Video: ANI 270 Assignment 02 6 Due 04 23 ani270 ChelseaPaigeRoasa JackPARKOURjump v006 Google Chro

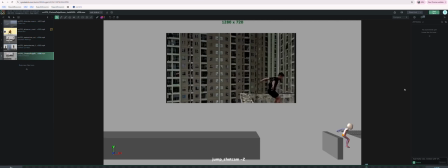[0:02]
how's it going, Chelsea? This is looking great. I like how this is coming along. So let's take a finer look.
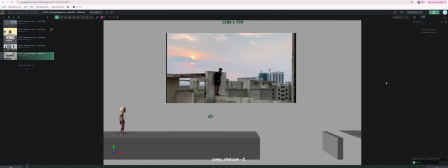[0:14]
But yeah, I like the incorporation of the notes. I can see them for the notes I gave over the last couple weeks.
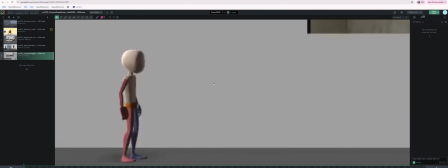[0:22]
I just want to take a look at this beginning part. Trying to get zoomed in properly here.
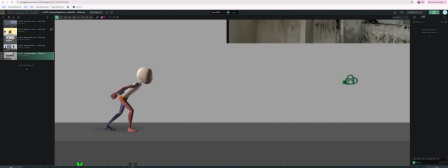[0:32]
I like the lean forward and stuff you have going on before they come and step forward and catch their weight. One of the things I feel like is the foot. Ooh, let me get to a drawing tool.
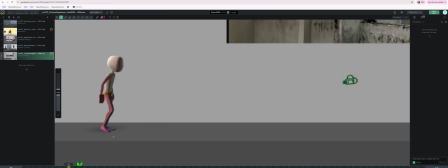[0:51]
The screen, this foot here, I'd like to see that move forward quicker. It feels like it's up off the ground for a little too long for my taste. So let's see.
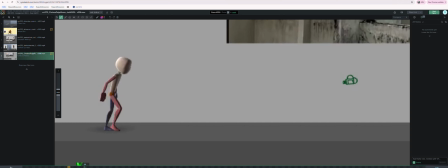[1:05]
It's picked up 1, 2, 3, 4, 5, 6, 7, 8, 9, 10, 11, 12, maybe 12 frames. And one of the things I want you to take a look closely at that spacing.
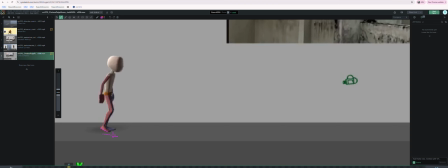[1:19]
So maybe I'd try to make it quicker. Maybe you can delay even picking up the foot. I think it's fine. Like this, where it kind of rolls up off the heel, feels really nice here. Maybe you can just keep that going a little bit longer, like the heel lift,
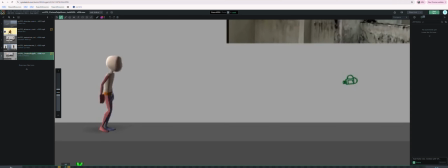[1:35]
the foot roll up a little longer to make the amount of time that it's in the air shorter. It's funny, like it reminds me of when I was learning about how to do a bird wing flying animation, and
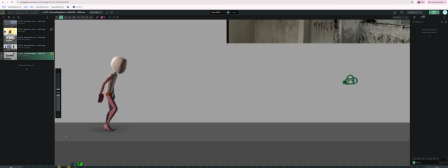[1:56]
I think a lot of the assumptions that I was seeing out of a lot of animators were that they bring the wings down really fast. This is kind of like maybe a little long story to explain this, but
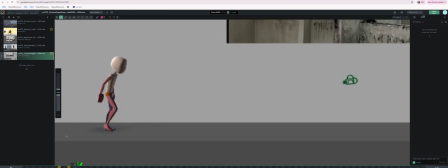[2:10]
if you watch birds in real life, it's when they lift their wings up that it's really fast, and then when they bring their wings down, it's really slow, because that's when they're like in control and lifting them, using the air to propel themselves forward and lift themselves up.
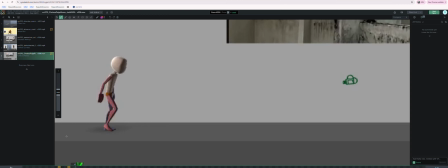[2:25]
It's when they like lift their wings up that they're falling. And so that's like the really quick action, because they want to like be in control. It kind of reminds me of, like when this foot is up off the ground, that's when this character is like kind of falling, right?
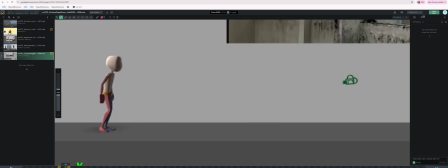[2:42]
And so they're not going to lift up their foot until they kind of have to catch their weight from like really falling on their butt. Okay, so that was probably a long explanation. But the other thing I want you to do is watch, when you get this foot in here, is watch the spacing.
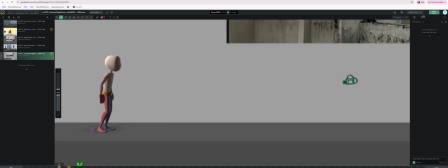[3:00]
Because I'm seeing, like, this is a nice slow roll up. I really like that. But then if you look at the very first frame where they're bringing it forward,
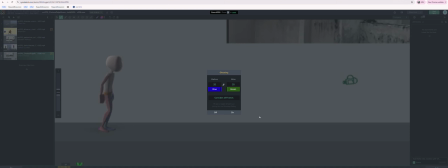[3:10]
that's a pretty large jump, I think.
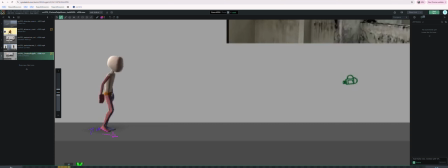[3:14]
Maybe you can ease into that forward motion a little bit more. And then the spacing here feels a little slowed down. You know what I'm trying to say? Hopefully you can see what I'm saying.
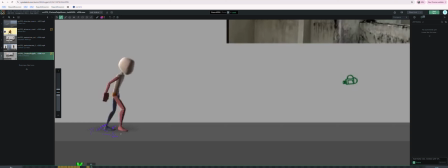[3:29]
I noticed another little spacing thing between this pose and that pose is pretty extreme, where the one before it is like... But maybe it's okay to speed up the foot as it's nearing this pose.
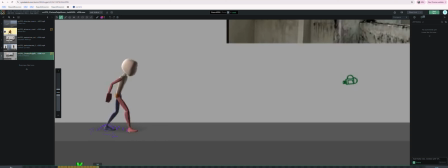[3:47]
I think one of the nice things you could do here is just have a little bit of a settle. So maybe the toe is up ever so slightly, and then on this frame the toe goes down. Just some kind of adjust.
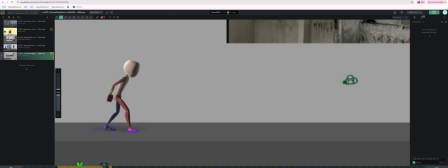[4:01]
I'm really seeing how this hip is rotating here, and it really feels like there's weight being loaded up and everything.
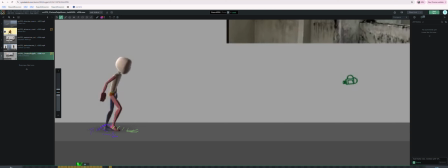[4:10]
I think that's really cool. But the other thing I'm noticing is, like, if you kind of track the forward progress of the center of gravity, it's moving forward, and then it doesn't have much of an ease out with its movement in this direction. It just kind of like stops and hits a wall.
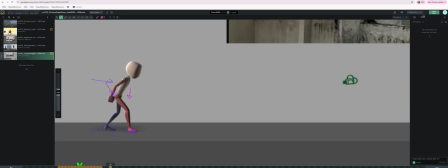[4:30]
I like the settling down that you have going on here, but maybe it also just needs a little bit of a settle forward. And I don't necessarily mean like you need to push it forward from the pose where you are now. That might be the right pose, but maybe it just kind of eases into that pose.
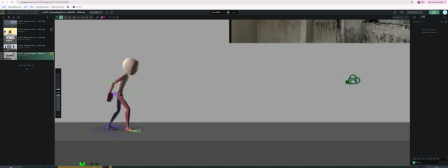[4:47]
So maybe like you get a little bit more, like you hold it back a little bit here, whatever spacing works out to like kind of settle into this. Those are all like tiny notes. This is really cool. I love this pose. This is really strong.
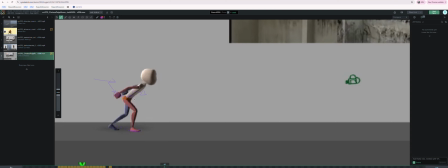[5:08]
I think you need a little keep alive here, a little something to keep the character, you know, not from getting what they call like pixel lock. Like if the character has no movement on it, it tends to look like it just goes dead all of a sudden.
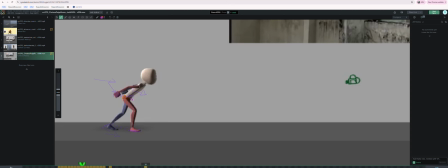[5:23]
So just the tiniest little bit of drift here, maybe in the center of gravity, or maybe a tiny little bit of drift in the rotation of the upper torso, or maybe a little tiny drift in the arms still going up. Just tiny little subtle movements where you're trying to like live within this one pose,
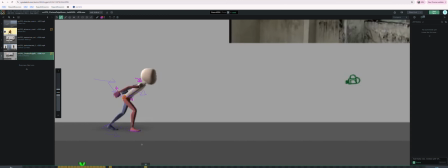[5:43]
but you're just keeping it alive in there, right? This is cool here. I love when I watch the center of gravity. I love like the dip down. I'm going to switch colors just because I can.
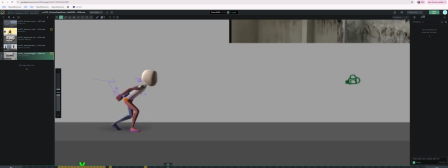[6:02]
The dip down that I'm seeing on the center of gravity is freaking awesome. I love that. What I want you to do, what I think is the right thing to do, is try to like delay this foot's forward movement a little bit longer, because it feels like it's coming forward kind of prematurely when you could kind of maybe keep it rolled
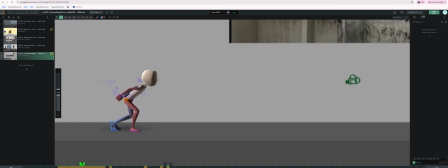[6:24]
and off the ground, because this is like a big pushing foot. You know what I mean? Like a lot of the forward momentum's coming from this foot. Like this leg here is just kind of like for support, but the back foot is the one pushing.
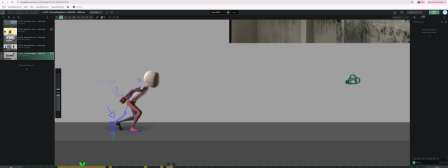[6:41]
So I would try to like keep this on the ground until it feels like the leg's like almost straight or hyperextended or whatever, and then start pushing it forward into this run. Like this is a really cool
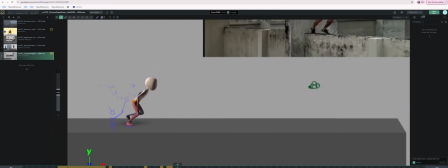[6:55]
pose, but maybe, you know, if you have to delay that foot coming forward, you know, it'd probably also be a cool pose if the foot was back. So I don't know that this is a pose like you necessarily need to hit, but I'm just saying if the foot needs to
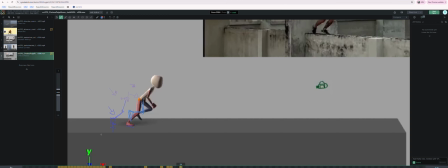[7:12]
be delayed to kind of stick on the ground a little bit longer, I think that you have the frames in there to do it.
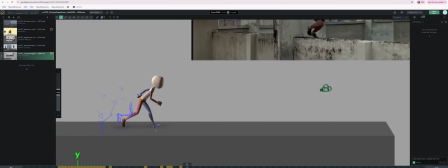[7:25]
I do like the straight leg here, but maybe, and I probably gave you that note earlier, see if you have time to get here. It's hard spacing wise. Sometimes, you know, you want to hit poses and stuff, but like
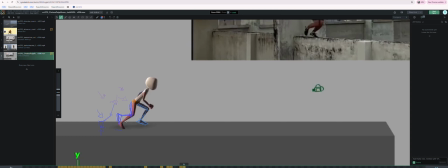[7:45]
with my last note saying, hey, keep that foot back, it's going to be hard to like jump to these like extreme poses so quickly. Like so the bottom line is when I see this forward pose land, I feel like
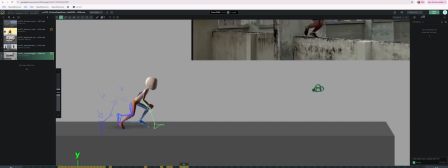[8:03]
we need to like favor the in-between before it a little bit more, because it kind of flashes.